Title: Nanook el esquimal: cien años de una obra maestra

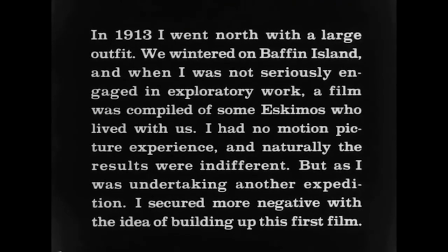[20:33]
Si bien es importante aclarar que este texto es un prólogo que añade Flaherty al metraje original,
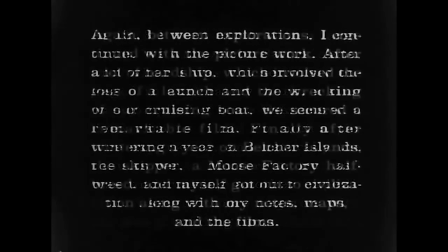[20:41]
inevitablemente afecta la trama cuando vemos la película,
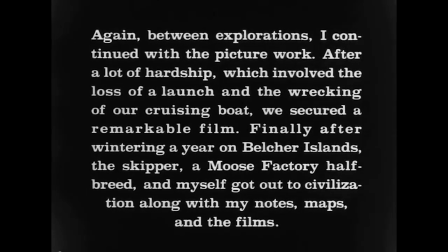[20:45]
en el que no solo se hace una breve descripción de lo difícil que fue realizar la película,
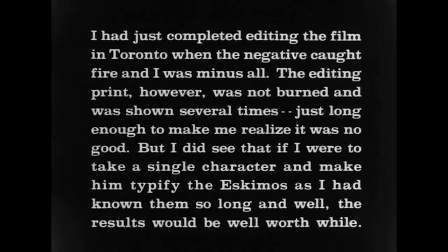[20:51]
sino que además nos brinda un dato que es crucial para la experiencia que tendremos en su visionado. Flaherty nos dice que Nanook, el protagonista del documental que estamos a punto de presenciar,
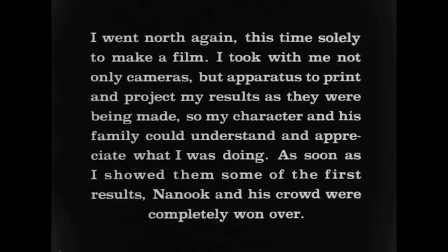[21:05]
ha muerto después de la filmación en búsqueda de comida. Esta información no es en absoluto irrelevante.
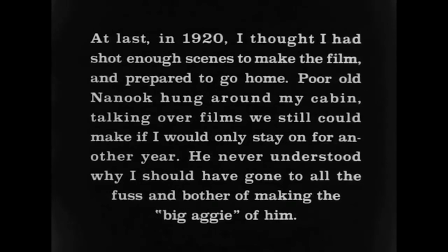[21:14]
Como espectadores, estaremos viendo el duro estilo de vida de un esquimal, sabiendo que fue en esa misma lucha que estamos viendo cómo perdió la vida.
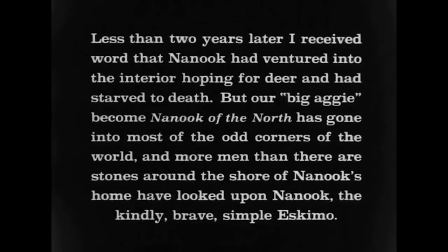[21:25]
La película así se transforma en un homenaje póstumo a Nanook, pero además se convierte en un drama de forma inmediata para el espectador,
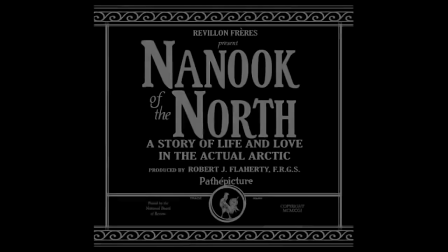[21:34]
que sabe que realmente este personaje ha vivido y ha muerto en su lucha por la supervivencia. Si bien Flaherty debe ubicar al espectador geográficamente, cosa que hace a través de un mapa,
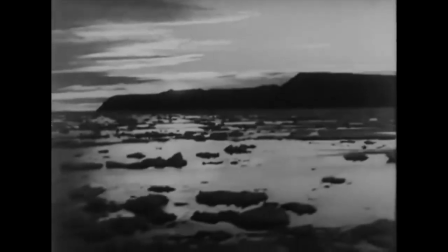[21:50]
el primer cuadro que nos muestra son las olas de la bahía de Hudson,
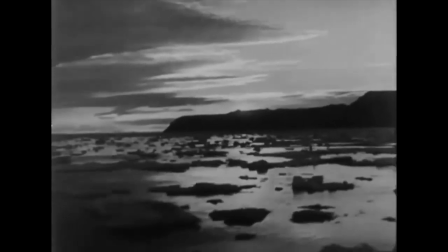[21:55]
que mecen a la cámara en un movimiento que nos inserta inmediatamente ante la inmensidad y el poder de la naturaleza en la que la
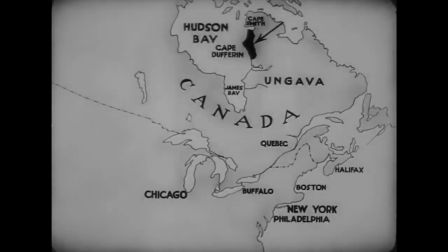[22:03]
historia tendrá lugar. Una vez ubicados, Flaherty presenta a su protagonista.
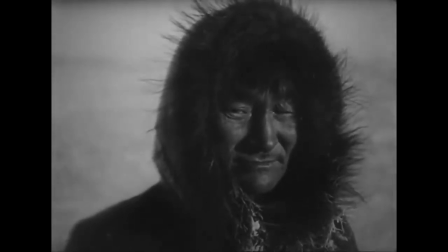[22:09]
En un primer plano vemos a Nanook, quien con una leve sonrisa mira directamente a la cámara.
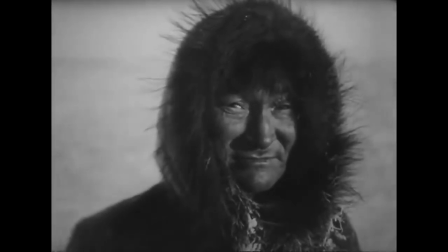[22:16]
Luego nos presenta a sus familiares, igualmente importantes en la narración,
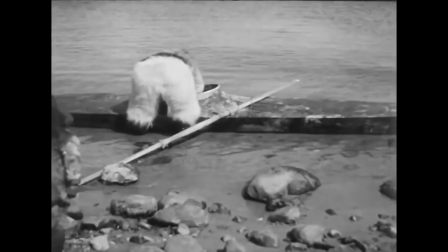[22:21]
quienes salen poco a poco de un kayak en el que parece en principio improbable que quepan tantas personas.
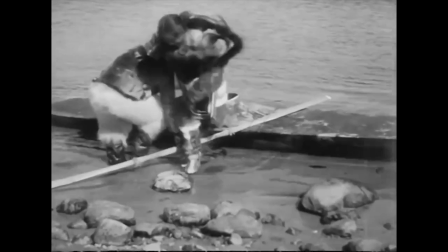[22:30]
La conexión es inevitable para el espectador.
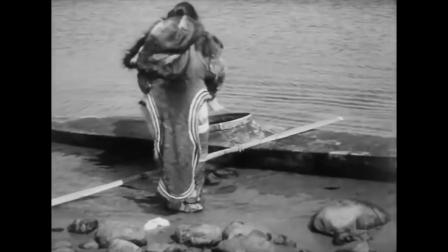[22:33]
No se trata solamente de mostrar una cultura o un espacio, sino que es la historia de estas personas particulares.
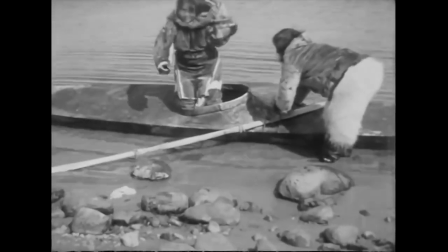[22:42]
Flaherty sabe que para que su relato funcione, el espectador debe establecer una relación casi íntima con Nanook y su familia. Flaherty hasta aquí ha establecido dos claves narrativas de su documental: el suspenso y el descubrimiento. El suspenso, como lo definía Hitchcock, tiene que ver con la información que sabe el espectador y que le permite anticipar o por lo menos imaginar lo que puede venir después. El descubrimiento, por otra parte, le permite al espectador constantemente sorprenderse ante nuevos hallazgos, nuevos personajes, situaciones y elementos, lo que le permite sentirse también como un explorador.
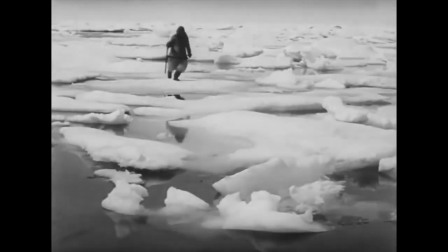[23:27]
Estos dos elementos son constantes en la película.
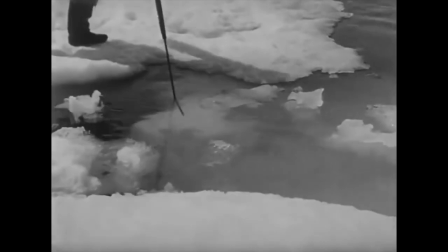[23:30]
Flaherty recuerda varias veces a lo largo del filme que conseguir comida en estas condiciones es un asunto de vida o muerte,
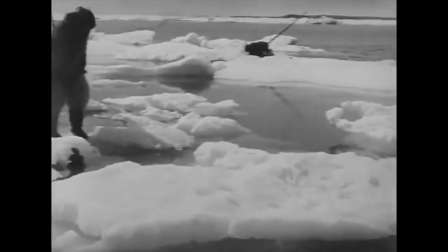[23:38]
lo que hace al espectador constantemente temer y le da peso a cada uno de los momentos del filme.
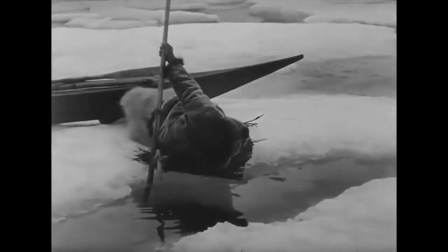[23:45]
Es así que escenas como la de la pesca logran enorme tensión.
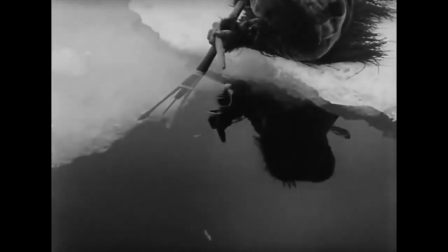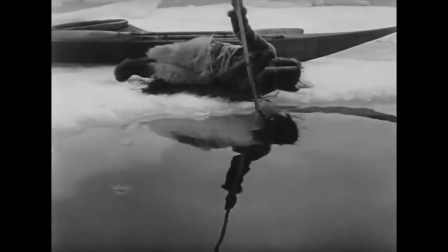[23:58]
Flaherty detiene los planos y nos hace sentir la espera antes de ver a Nanook lograr su objetivo.
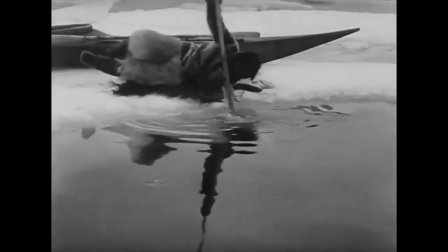[24:06]
Sin embargo,
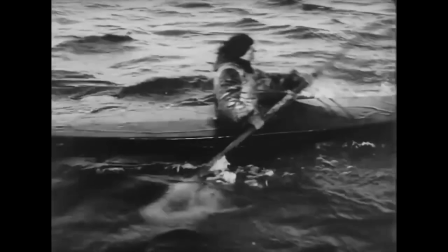[24:07]
la que probablemente refleja más claramente este manejo del suspenso es la famosa escena de la caza de las morsas.
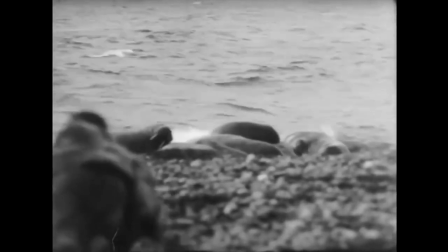[24:20]
Flaherty se ubica lejano a la acción, mientras Nanook se acerca sigiloso a un grupo de estos animales que descansan en una orilla.
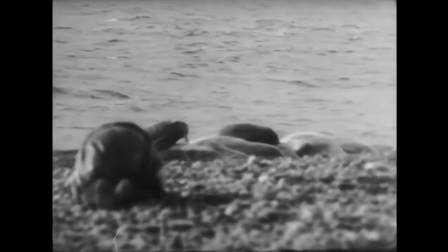[24:29]
Viendo a Nanook desenfocado y de espaldas, deteniéndose cuando una de las morsas dirige su mirada hacia el cazador,
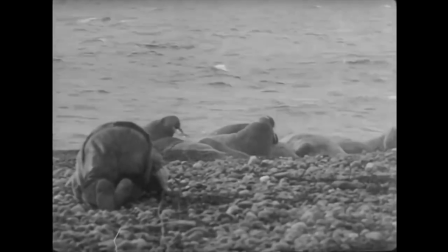[24:37]
el espectador no puede evitar sentir la ansiedad de preguntarse si logrará o no su objetivo,
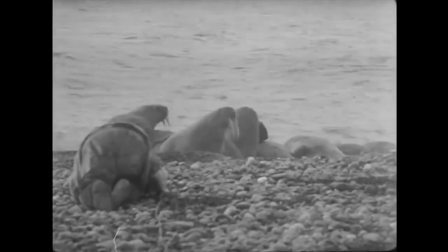[24:43]
ni la emoción que estalla cuando los animales se percatan de la presencia de los hombres e intentan escapar.
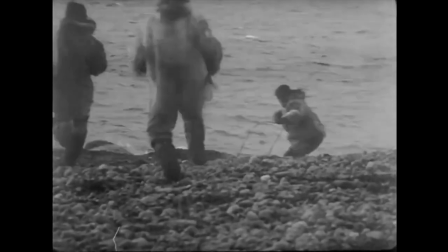[24:51]
La lucha, que Flaherty describió como una de las mejores que había presenciado en su vida,
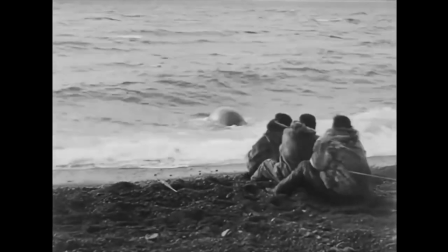[24:57]
logra atraparnos por completo hasta su resolución.
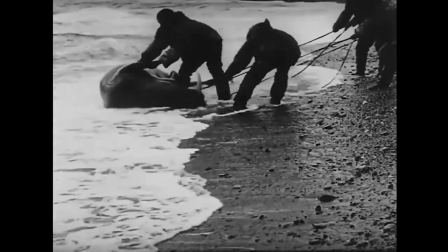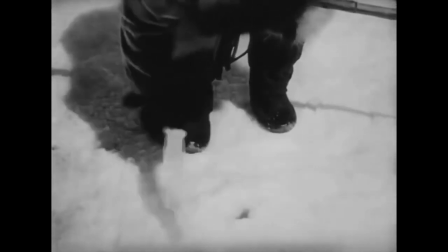[25:07]
La sorpresa, por su parte, tiene también una importancia relevante a lo largo del filme.
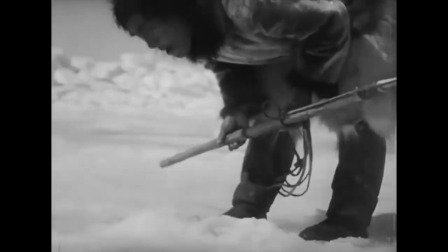[25:13]
Cuando Nanook busca pescar algo bajo el suelo congelado, Flaherty extiende nuestra curiosidad combinada con un toque de humor
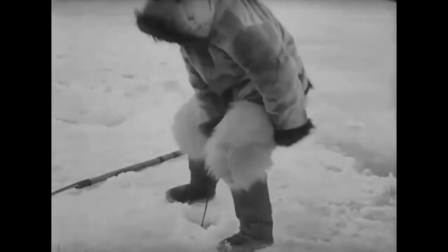[25:21]
al ver al cazador siendo arrastrado por algún animal que no podemos ver.
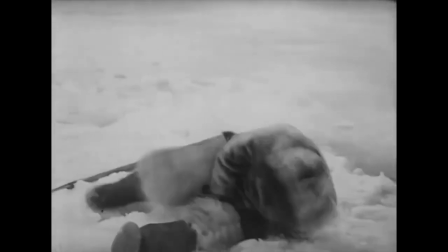[25:26]
Esta lucha con un ser invisible cuestiona al espectador.
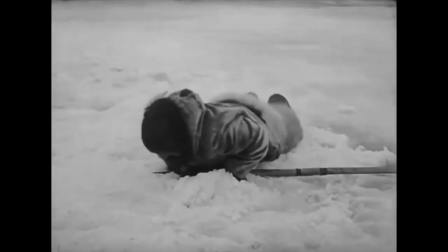[25:30]
Le causa curiosidad por saber qué es lo que hay allí que jala con tanta fuerza,
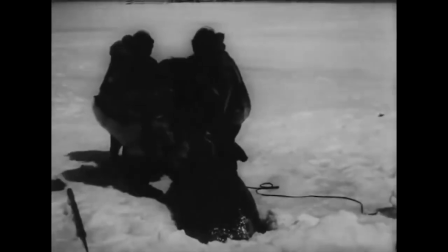[25:36]
hasta que logra ganar el pulso y vemos a la foca salir derrotada.
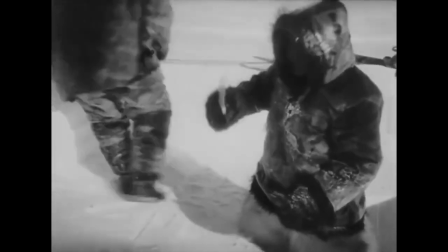[25:42]
Similar recurso es el que usa en la escena de la construcción del iglú, una de las más famosas de la película.
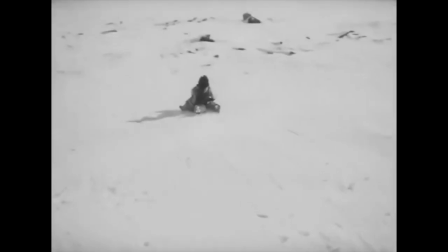[25:50]
No solo recrea el hecho por medio de un montaje paralelo entre la labor de Nanook y el juego de los niños,
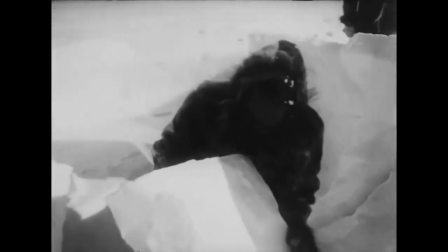[25:58]
que tienen también un papel muy importante en la película, sino que cuando parece terminado el iglú,
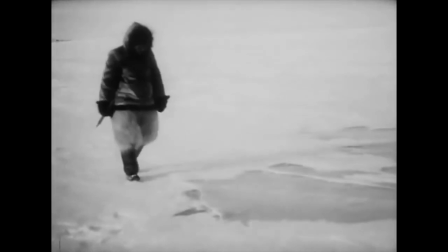[26:05]
Flaherty nos anuncia que aún falta algo más. Esta indicación, incompleta intencionalmente,
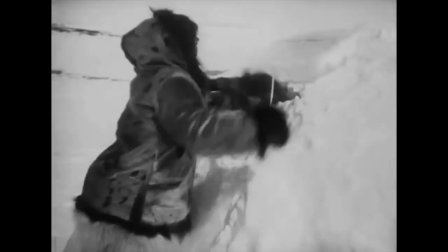[26:13]
refuerza la sorpresa del espectador cuando ve la elaboración de una ventana para el iglú.
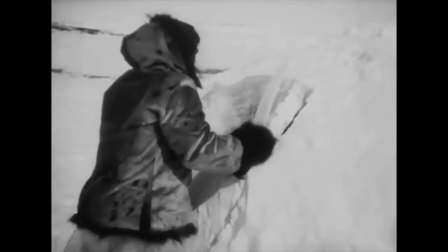[26:19]
Y según reseña Barnow, esta era una de las escenas más aplaudidas al ver el sol atravesar aquella ventana de hielo.
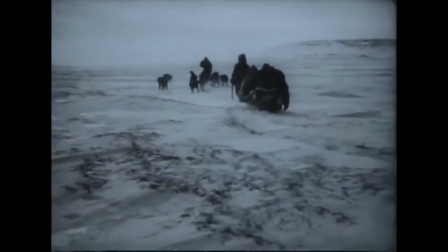[26:32]
Sorpresa y suspenso son precisamente los que permiten al documental llegar a su punto clímax en la narración.
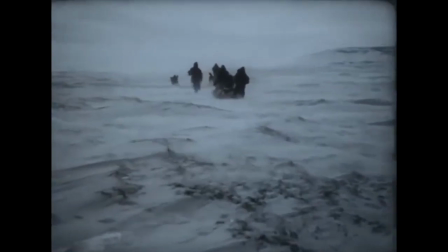[26:38]
El difícil, casi agónico recorrido de la familia en estos vastos territorios
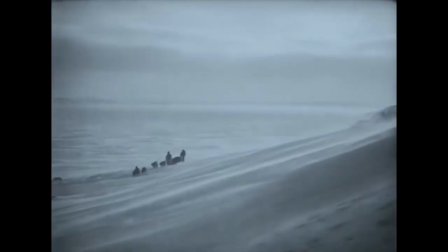[26:44]
aumenta su tensión cuando vemos a los perros cada vez más agresivos por el hambre.
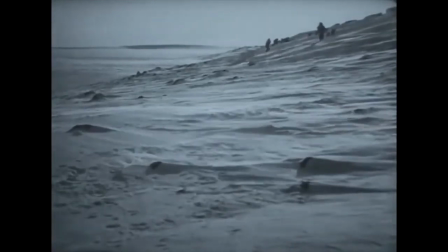[26:51]
En el momento en el que se siente todo perdido con la caída de la noche,
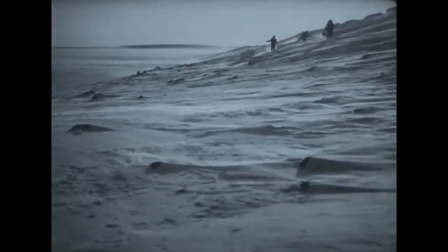[26:55]
una sorpresa adicional nos espera cuando se encuentra en el iglú abandonado por alguna otra familia.
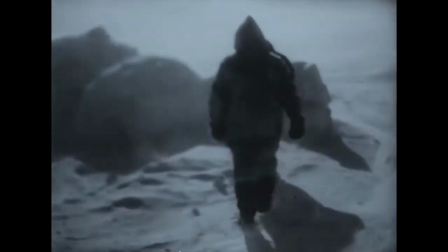[27:03]
Un pequeño toque de esperanza en medio de la difícil situación, que termina sin embargo en un suspenso aún mayor,
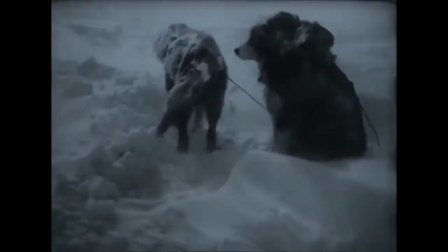[27:12]
en el que la familia aguarda como los perros que sufren el frío afuera en un paisaje inhóspito y difícil.
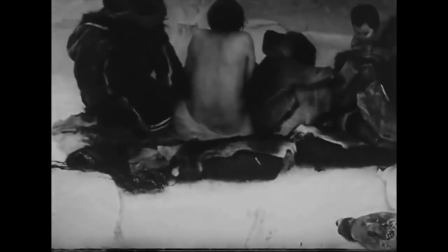[27:20]
Flaherty vuelve a enseñarnos el poder de la naturaleza a la que se enfrenta el protagonista,
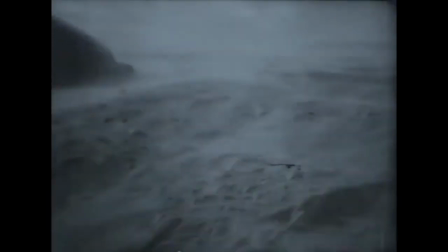[27:26]
esta vez no a través de las olas, sino del viento,
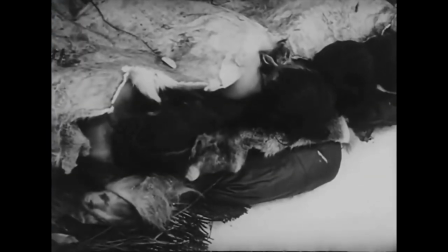[27:30]
para pasar a un plano de la familia que duerme y terminar en un primer plano de Nanook,
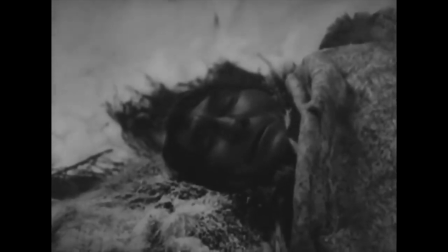[27:36]
similar al plano con el que nos lo presentó, pero esta vez dormido, de alguna manera recordándonos de nuevo que después de haber terminado la película, ha perdido la batalla por sobrevivir.
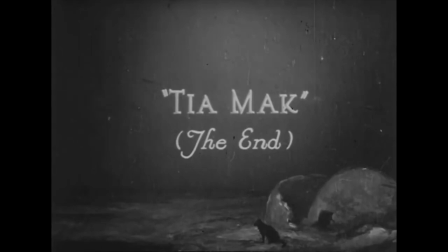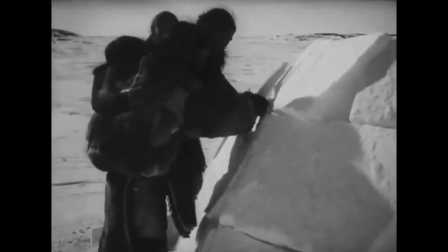[27:58]
Muchos otros momentos y elementos de la película valdría la pena ser mencionados,
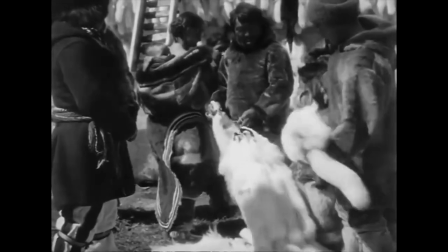[28:03]
como la forma en que retrata la infancia o la familia e incluso las relaciones comerciales entre los hombres blancos y los nativos.
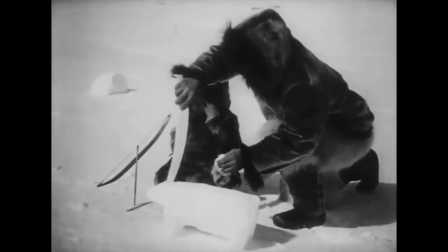[28:12]
Es una película que no se agota en un solo visionado y es precisamente por su riqueza,
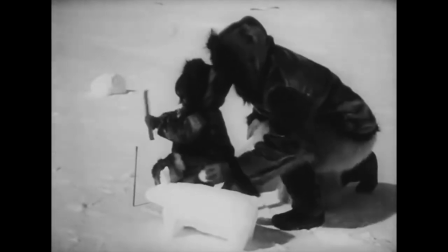[28:17]
tanto en contenido como en forma, que no pierde vigencia hasta el día de hoy.
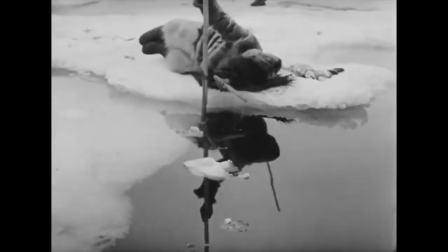[28:23]
Nanook el Esquimal no es un simple retrato de los habitantes del norte,
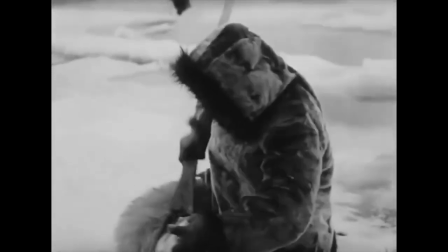[28:27]
es la historia de un hombre que lucha por sobrevivir él y su familia,
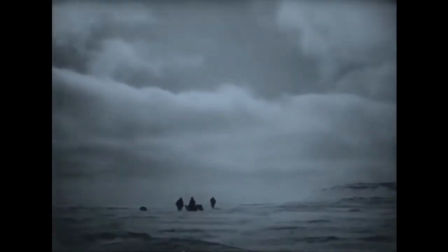[28:32]
y aún más el drama del ser humano en su batalla con la existencia.